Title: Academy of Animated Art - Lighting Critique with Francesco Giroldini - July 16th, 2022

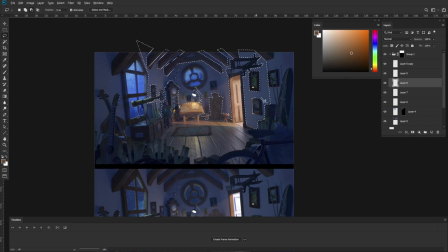990s
Okay, how can I remove this guy? okay sorry the hotkeys for removing something from a selection are tricky when you want to use the the lasso in like poly mode rather
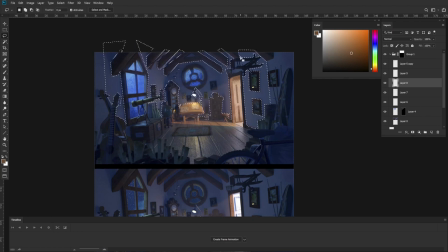1008s
than the freehand mode all right so I think we grabbed most of the area that was feeling a little dingy right I'm gonna just simplify all of that okay so now let's just create this as an alpha right and now I'm just gonna come here and areas that felt
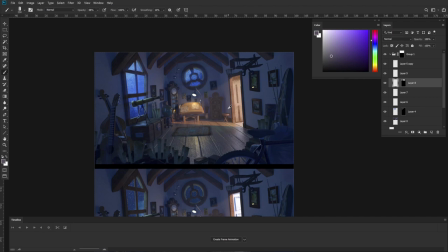1026s
kind of unclear we're gonna clarify that these are actually warm these are a little brighter a little warmer now we're gonna just start painting right so
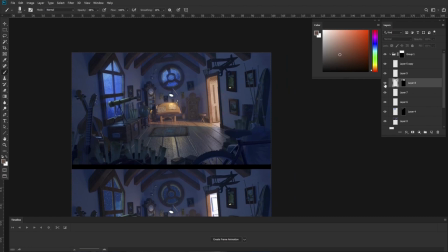1038s
now suddenly you feel the warmth right if I take this off you wouldn't know there is a warm light there right but now we have a clear separation between warm shadows and cool shadows.
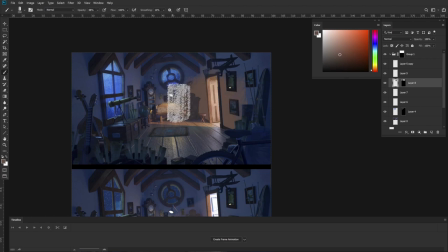1054s
I'm going to paint over some of those details and then we can come back later and fix it. We don't want to fill everything with the same brightness. In fact, we want to go a little brighter and a little bit more saturated and little bit more towards
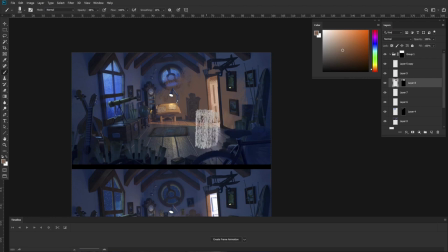1071s
yellow as we get brighter and we're gonna move a little darker a little bit more saturated and towards red and
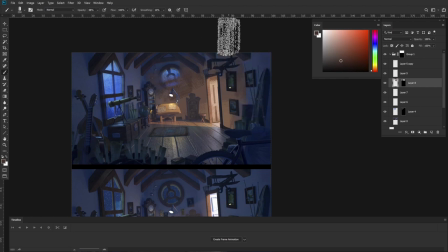1088s
you can feel how this progression feels very natural I
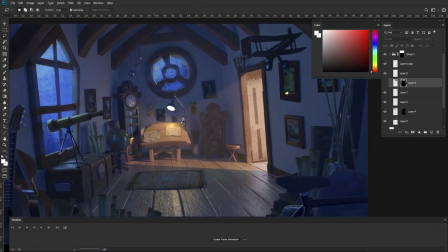1097s
accidentally forgot to remove this guy from the selection I think I already have that yeah I already have it so I can just remove it from this alpha.
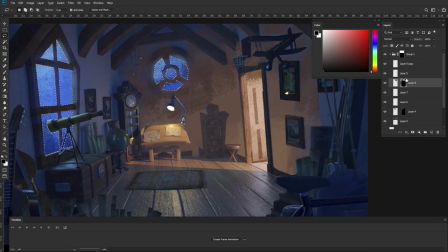1116s
Come on, be nice to me. All right, we just removed it. Although, you probably go further and remove it from here too, because those planes should not be catching warm light because they're facing away from it.
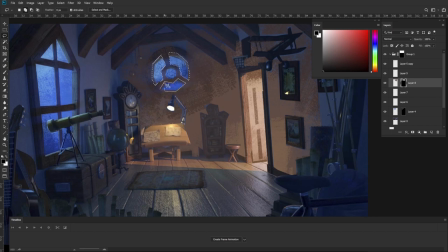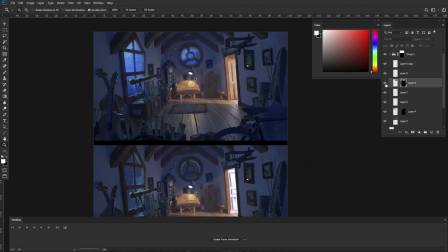1145s
It's probably a little heavy-handed I'll admit but it gets the point across and we can try and fade it back with the original image so that we regain some of the original details but if you
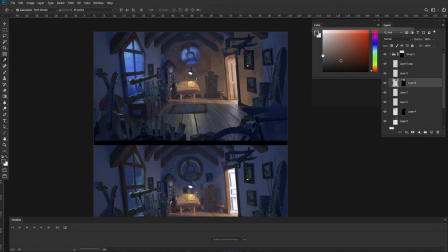1160s
squint this is right this is like this is feeling like a warmer shadow now. Okay?
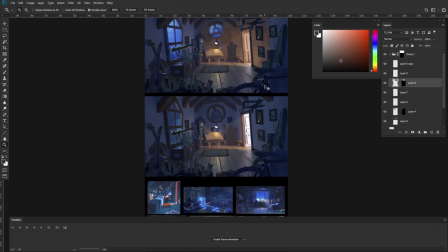1171s
And if we look at the reference, it's probably closer to what the reference was like.
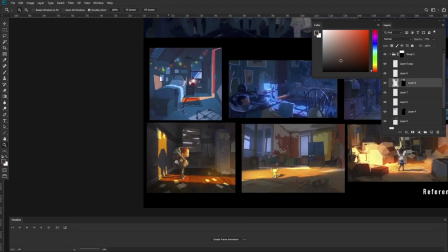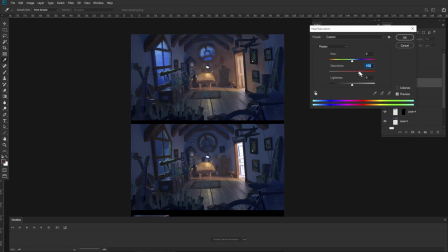1189s
Still trying to debate how saturated we should go with this.
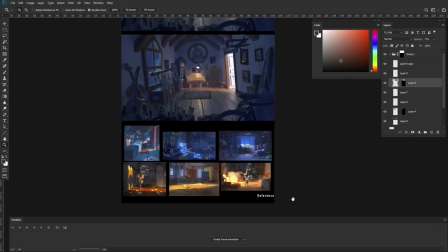1197s
Yeah, this feels bright. All right. Something else that a lot of the reference I'm seeing has is that the key also feels brighter.
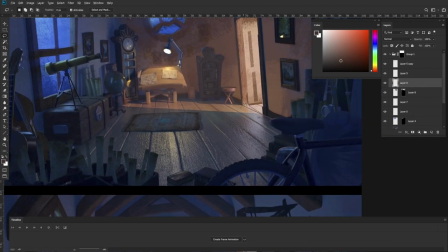1207s
So we can make the key a little brighter still.
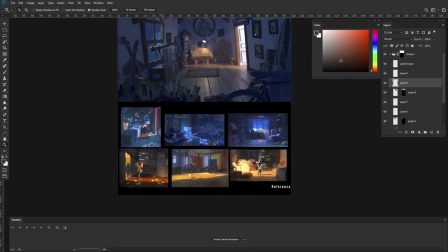1214s
So something tricky that you can easily do in an illustration is precisely control where the key falls.
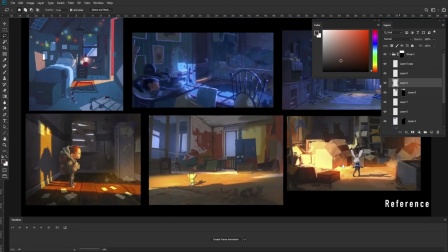1221s
In CG, it usually tends to produce a lot of unappealing, unwanted shadows and unwanted detail.
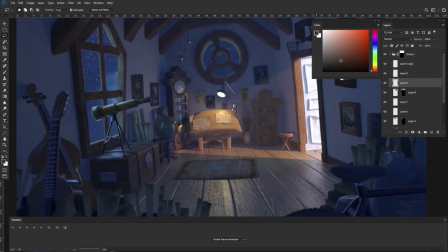1229s
So this can be a little tricky to out-direct.